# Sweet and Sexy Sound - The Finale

Hey there, Jason Satterlund here. So this particular vlog is a little bit long because we're going to be talking about how to lay sound effects together on a track. It's a tutorial, so it can stretch to be a little bit long. And I think this one's going to run around 10 to 15 minutes. If this is not for you, stay tuned for more vlogs coming up because I'm going to be interviewing the awesome Kristen Nedopak, the founder of the Geeky Awards. I'm also going to be talking to Nathan Whitehead, who did sound design on some of the Matrix films and did the score for The Purge and the upcoming sequel to The Purge, Purge Anarchy. It's going to be very, very cool. We're also going to release Countermeasure. It's a short film we made a few years back, which did some really cool things on it. It's going to be going live here in a couple of weeks, so check it out. Now, stay tuned for this upcoming vlog about sound design. It's going to be really cool. Those of you guys in film, you're going to love it.
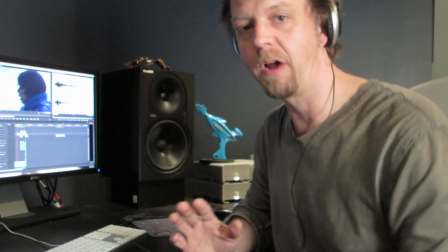[0:59]
Now, we're down to the stage where we're actually going to start building our soundscape.
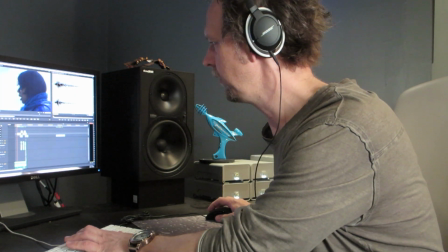[1:04]
So here is a little look what we built.
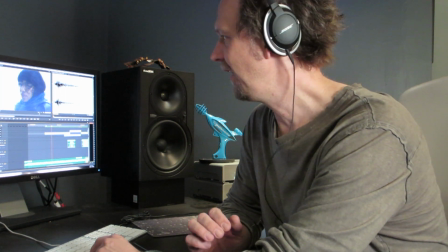[1:09]
Now this is featuring the lovely and wonderful Ayanna Berkshire, wonderfully talented actress, and the great and talented Eric Newsom.
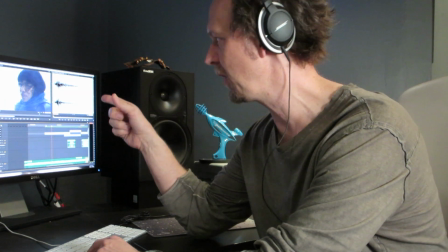[1:18]
You can see his stuff at The Man Voice. You can follow Ayanna at Ayanna Berkshire on Twitter.
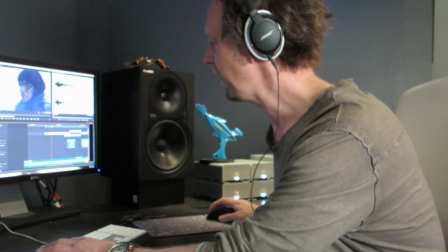[1:23]
So here's our little sequence.
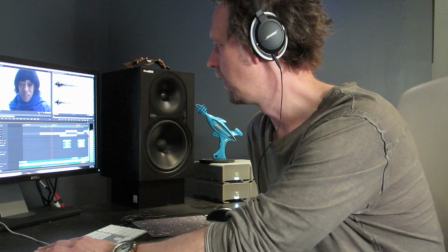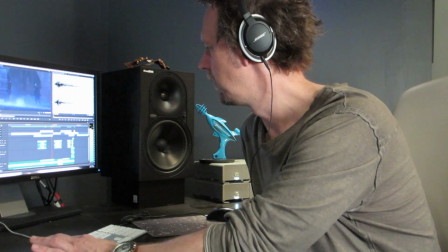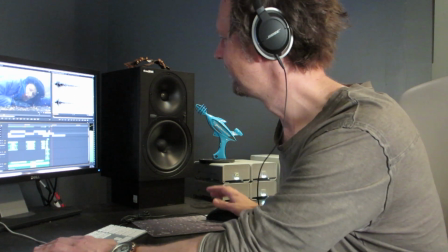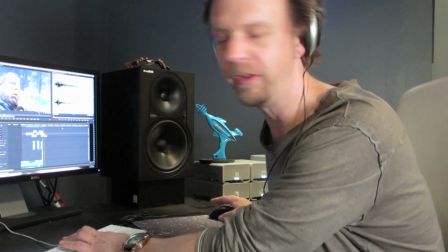[1:40]
Okay, so there it is. Now, how exactly do we build that? So, I downloaded a bunch of sounds.
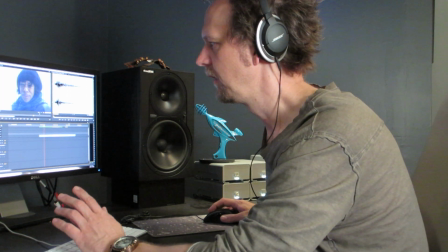[1:47]
And what I like to do first is just kind of build a good base.
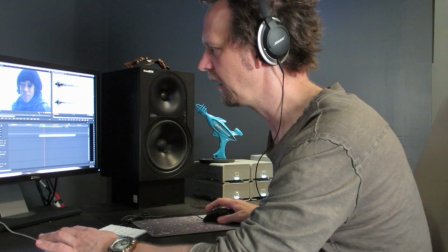[1:52]
So I know here that I've got lots of rain, and I've got several different kinds of rain.
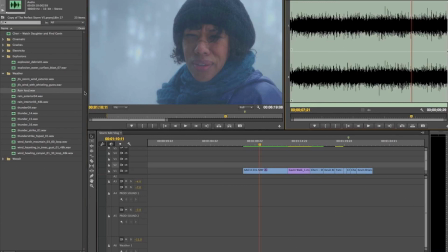[1:57]
Here's rain loud.
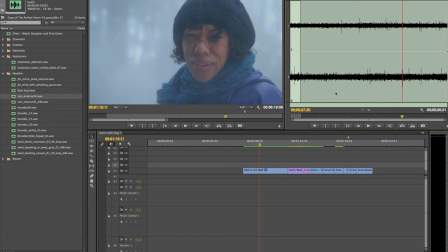[2:02]
I like the rain loud. It's a little tinny, and I've got this one. I like that one too. Let me start with my rain loud and I'll drop this on the timeline here.
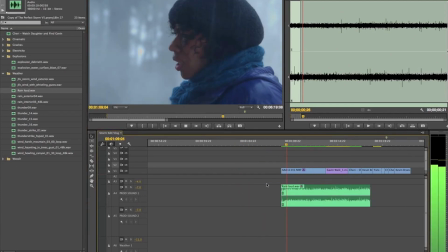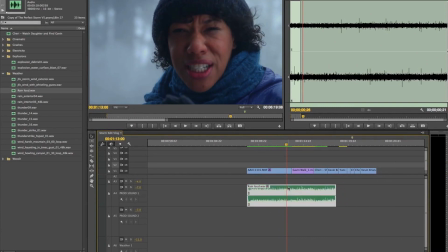[2:19]
Okay, so that's a start, and I'll just duplicate this and bring this over.
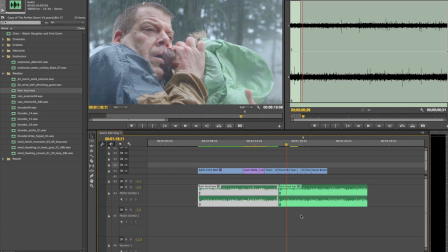[2:28]
I hear that little bump in there. You don't want that, so what I'll do is just kind of bring it across and do a little cross dissolve and make sure it sounds.
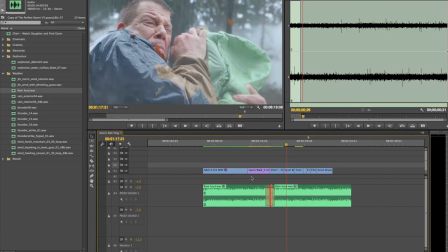[2:40]
Now, I find that kind of high-end and a little bit hard to listen to, so what I want to do is back that off so it's not attacking my ears so strongly, and then bring some other rain in so I can...
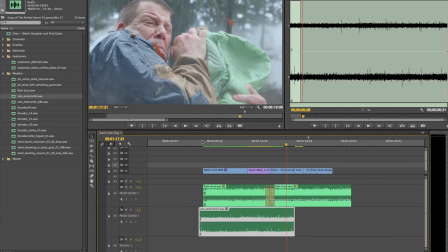[2:59]
This will give me a little bit more body.
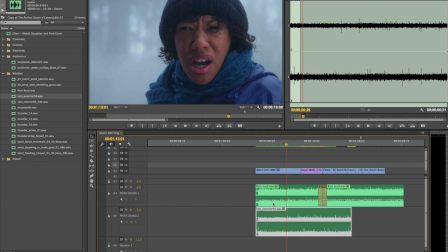[3:05]
Now, I'm liking that a lot better. I still think this is a little loud.
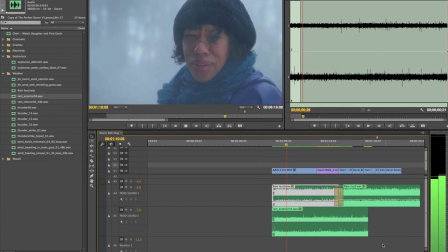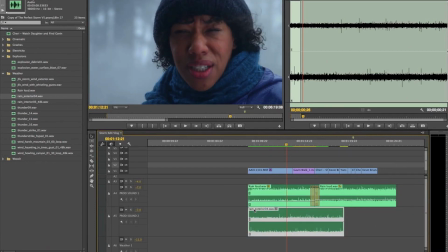[3:14]
Alright, so we'll stretch this across so we've got that going all the way through.
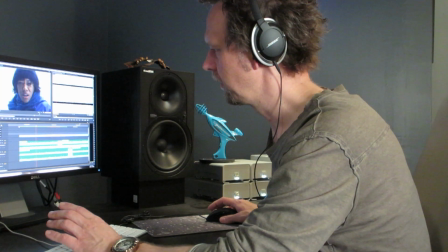[3:22]
Now what we're going to want to do here, rain and wind and everything always changes throughout a storm.
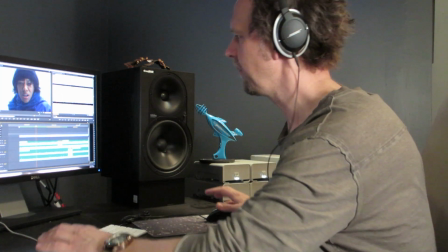[3:29]
You want to like create some swells, so she's turning around.
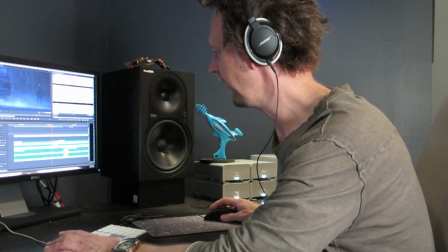[3:37]
And we know that there's going to be this lightning strike right here. And I'm going to want to make room for some sort of sound effect.
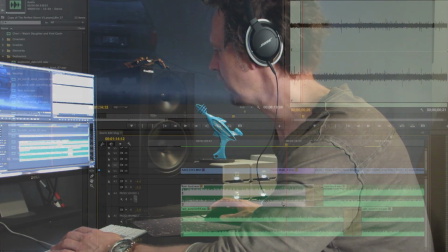[3:45]
So I might end up taking my rain and just slightly backing it off through here.
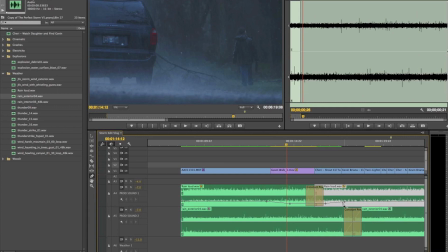Especially the high-end rain.